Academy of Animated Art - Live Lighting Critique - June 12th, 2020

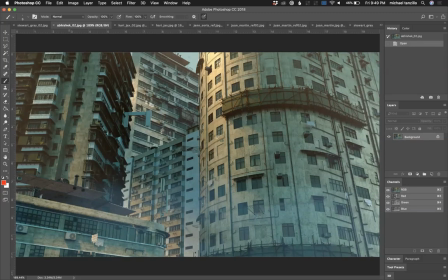2678s
The one thing is that there are some flatter areas in this, like specifically I'm seeing here down to here, there is a kind of like this haze that's over it, but the value within the building is looking very consistent there. And I'd like to find some ways of breaking that up.
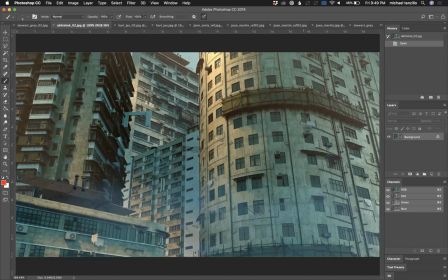2694s
um you know maybe just some variation uh you know take a look at at some buildings you'll see that in this time of day like as they're so down here towards the bottom um there's more occluding it there's there's more buildings there's the light doesn't quite reach down there so from top to
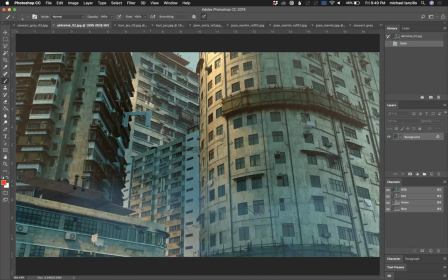2711s
bottom it'll get a little bit darker as we go down but i really like i mean like the detail on this is really nice like there's so many uh little fine details i think the windows are looking good which is a real challenge for this um because it's hard to get them to
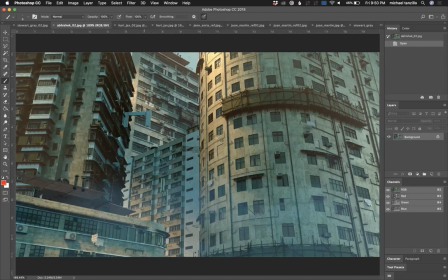2724s
reflect accurately uh but i do like all these like small details in here are really really helping you out quite a bit so i think i think you can actually play around with this and do a few renders from this and have a really nice successful image oh it's stewart uh more underwater
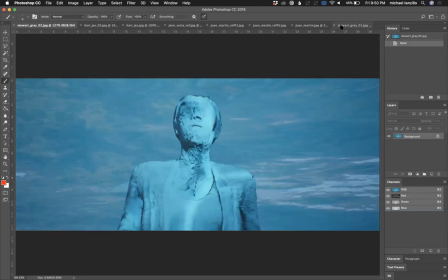2741s
stuff i feel like there's another oh yeah there's another stewart over here um
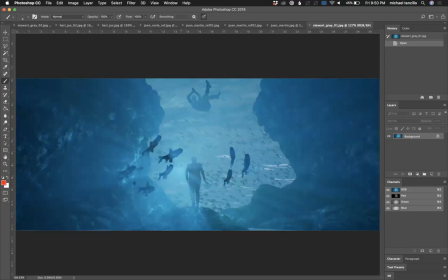2745s
so for this i feel like there's a light source here but i'm not seeing a light source there. Like if that's the sun, make the sun back there, make it like nice and bright. And that way that our, our focal points can be nice and silhouetted a little bit more. Cause right now, like if I squint my eye at this,
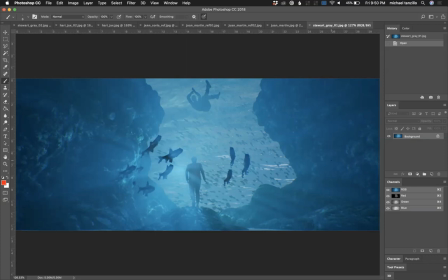2762s
the darkest part of this image is the fish and my eye kind of want to go there, but I get the feeling like that's not where your main focal point is. Um, and that you'll probably want to focus the audience, focus the audience on, uh, on the the humanoid characters so i would um
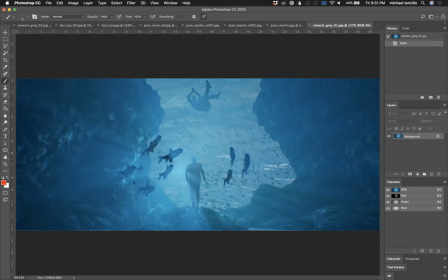2780s
let's see i would i would make a more obvious sun here create some more fall off as we come down here because i'm guessing this is getting closer to the camera so lighter out here to come into darker down there allow um
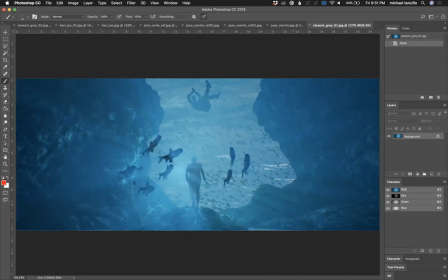2795s
all of this in the middle to become like a nice haze um from the light and then allow this character to become much more silhouetted um and then allow the fish to be a framing element for that silhouetted character and
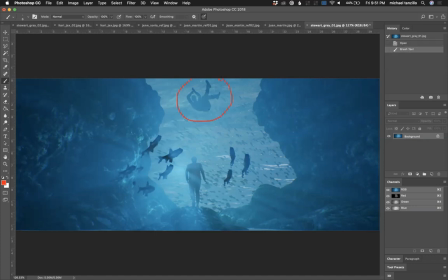2811s
whether or not you want to uh highlight this this character as well so maybe make both of them a little bit more silhouetted uh but that that would be the structure that i would go for and then all those fish in the background just allow them to kind of uh you just kind of like like the way you're doing now where they're just subtly reading uh off in the distance uh
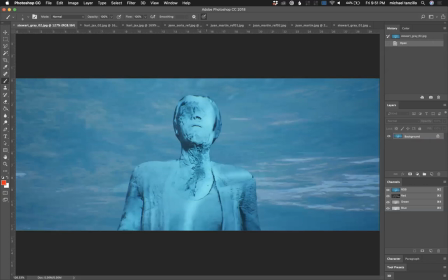2829s
for this one uh let's see so the saturation is very very cyan overall um and i'm not i'm i'm i'm failing to get like an orientation on this like i don't really know i don't
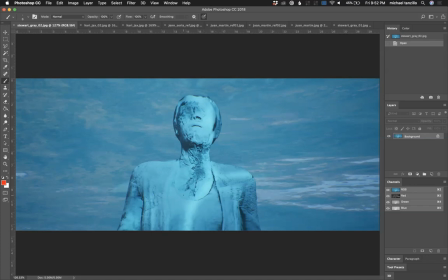2846s
really i mean i see like a caustic pattern on the character which makes me feel like they're underwater but they're contrasting enough where like there's really no other indications that we're underwater here. There's no like aerial perspective. There's no like, you know, lots of fall off as we go back into space.
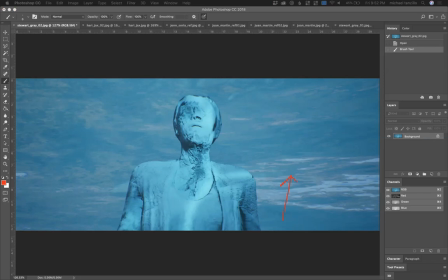2865s
Let me see if I can find some reference here real quick while we're talking about this. So yes, and it's also just like very flat. Like there's not a lot of shaping on this main character as we're going across from left to right. um see if i can find something there can you just one sec so like a
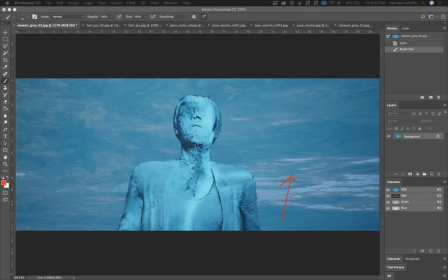2885s
close-up of an underwater sculpture um there we go that one coming in coming okay so
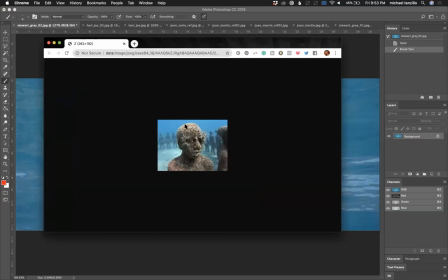2897s
it's kind of small but you can see that it's like much darker values we've got more shaping coming across and then if the second we go back behind there's there's more aerial perspective more like you know less contrast less detail as
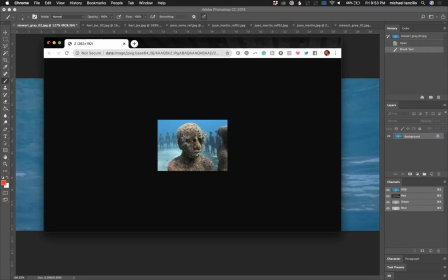2910s
it falls back into space this way and I think that I think that's something that you
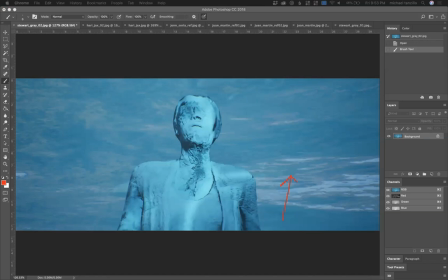2918s
want to read up read into because like let's see if we can find something like your your other one